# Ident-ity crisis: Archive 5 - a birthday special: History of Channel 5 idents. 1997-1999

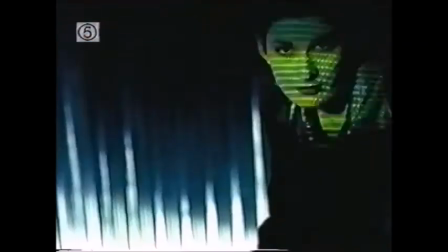[9:40]
Here is an ident showing a woman in a dark setting, which looks similar to a nightclub.
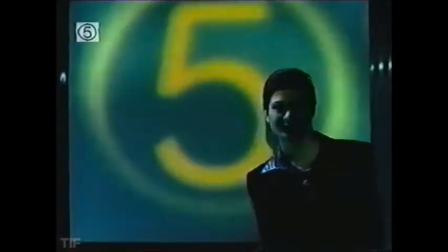[9:47]
Here, the Channel 5 logo flashes on a large screen, and there are TV screens showing a Channel 5 animated ident.
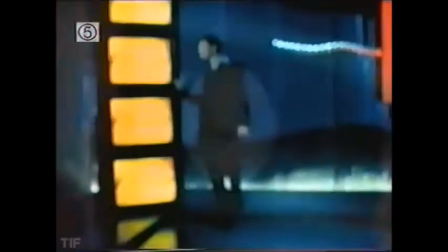[9:55]
This technique is similar to what we would see
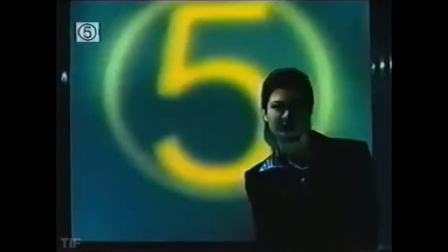[9:59]
on this station in 14 years' time and will be looked at later on in this series.
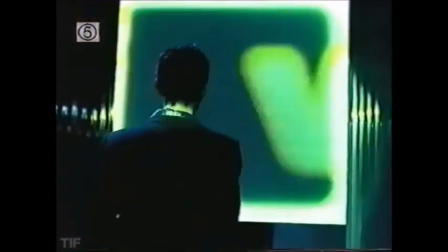[10:06]
This again shows how forward-thinking the channel is with its ident approach.
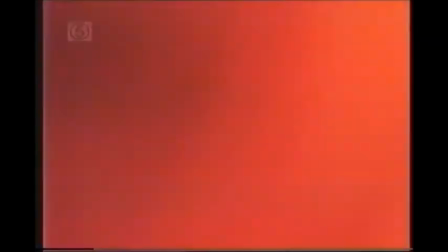[10:12]
There was a special live-action ident for movies, starring someone with a clapperboard with 5 movies written on it.
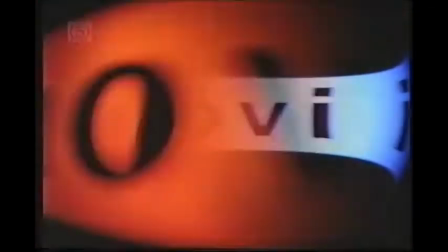[10:21]
The word movies is shown, and it plays the same role as the word 5 in the other idents.
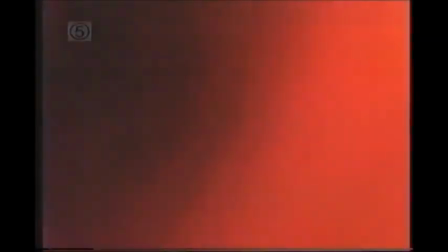[10:28]
This is done to remind the viewer that it is not just Channel 5 we are watching, but a channel which is showing a film.
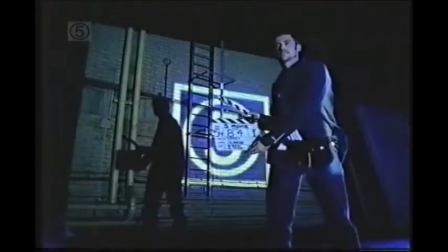[10:38]
Here, the channel logo would flash on a brick wall and the spy hole appears on take 5,
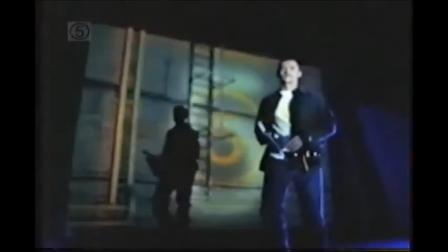[10:45]
thus enhancing the theme of 5. This ident would be followed by a Channel 5 movie rating.
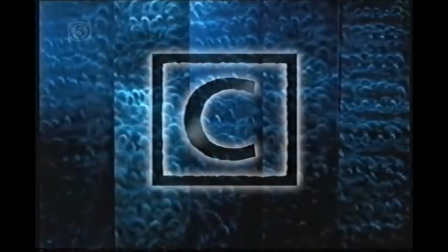[10:53]
Channel 5's idents were also different to the other channels,
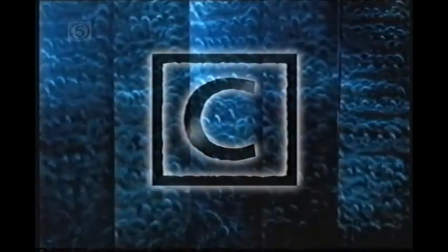[10:58]
as they were the first ones on terrestrial to use film ratings which were included within the idents,
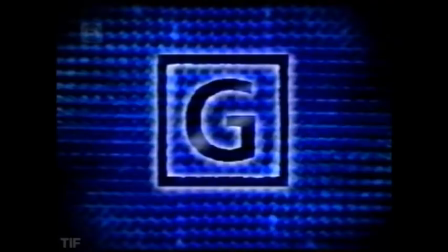[11:04]
with ratings such as U for Universal, G for Guidance, similar to the BBFC PG,
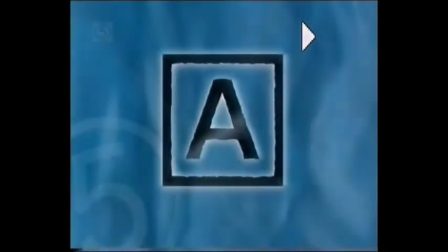[11:11]
C meaning caution, and A for films without adult content.
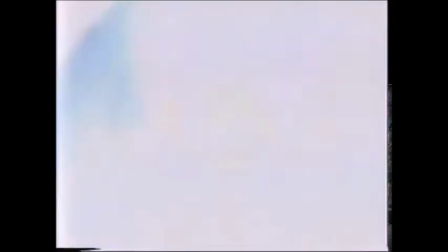[11:19]
And now here are some animated idents.
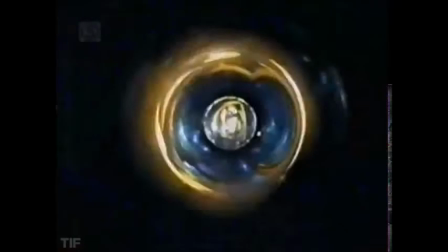[11:25]
This one I remember well, and for me is the Channel 5 ident of the 1990s.
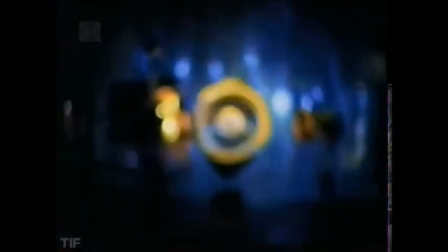[11:32]
The word 5 flashes again, like in the other idents, and the spy hole returns.
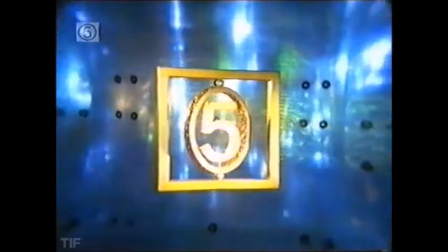[11:39]
We see the Channel 5 logo spinning around inside a rotating square on a blue backdrop.
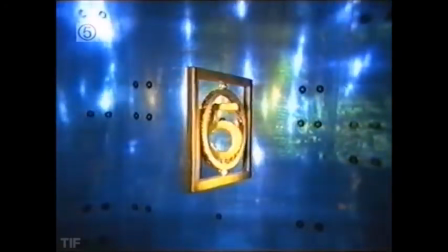[11:46]
For me, this represents the continuation of a dying breed of objects moving in space,
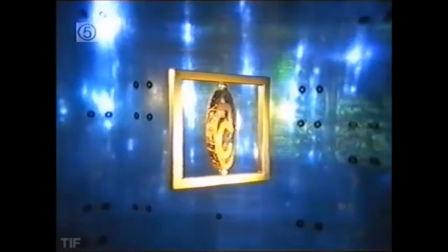[11:52]
which was dying on BBC One at the time, and was going to be phased out on ITV in the coming years. There is something Yorkshire television about this, with the use of blue and gold and the rotating logos,
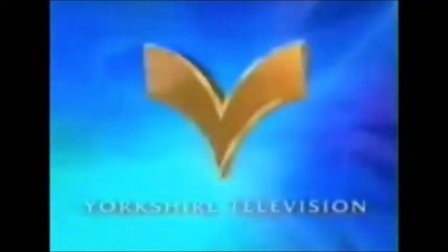[12:07]
which is similar to the ident used in that ITV region at the time.
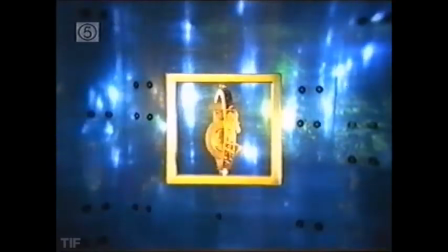[12:14]
This looks impressive, as it looks as if it is made out of real material, similar to Lambie Nairn's effort for the sorry Carlton World channel 2 years later.
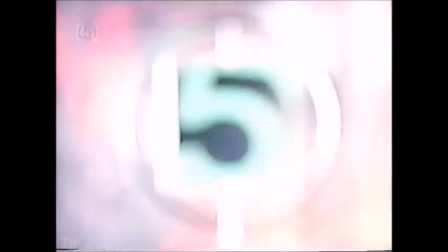[12:29]
Here is one showing flashing lights and logos. The coloured bars return, thus strengthens the Channel 5 brand,
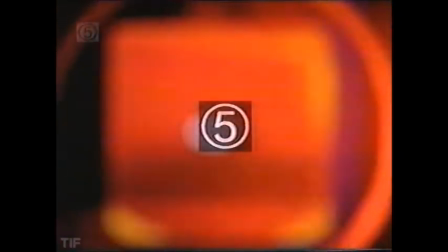[12:37]
and the logo is shown in different sizes and appears in the centre as a generic logo.
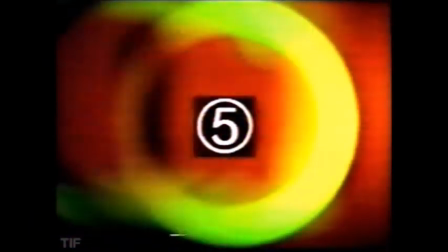[12:43]
For me, this could be the generic ident.
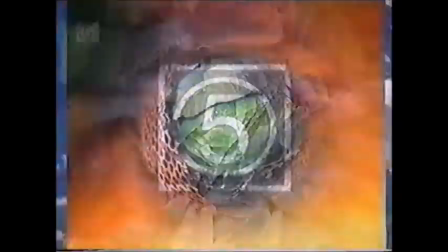[12:49]
This one involves vegetation, water and sky,
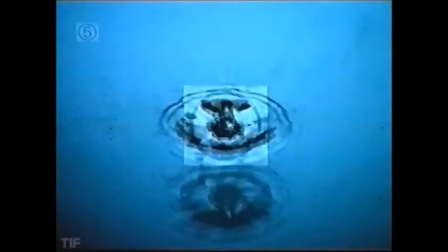[12:52]
with a generic logo in the same size and position as the one previously discussed.
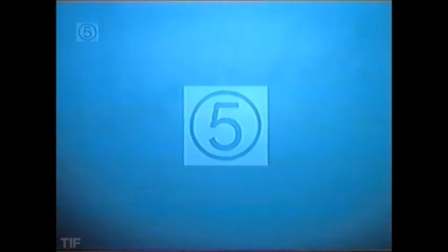[12:59]
There is something Carlton ITV of the later years about these, with the art and objects interchanging and leading up to the generic logo printed on the backdrop.
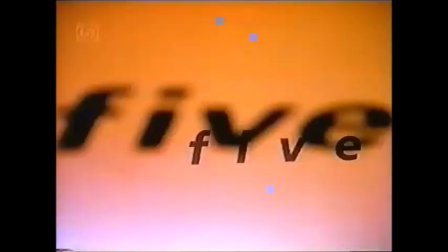[13:12]
This ident also appears within an ident on a white background
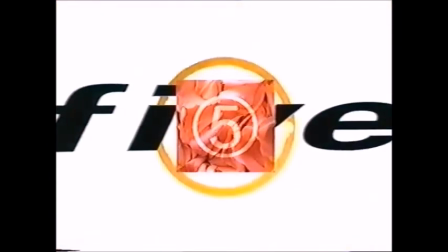[13:17]
with the word 5 gliding across and the same backing track played.
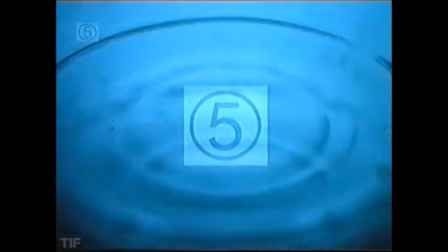[13:24]
For me, many of these idents are like a prediction of the future by showing
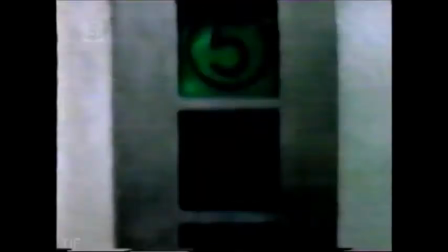[13:30]
us the way things will be in the 21st century in TV terms.
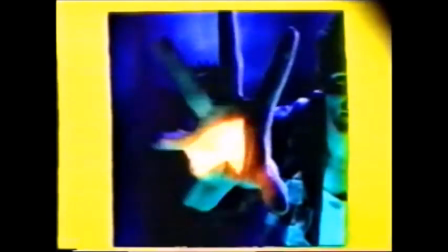[13:36]
These idents lasted 2 years.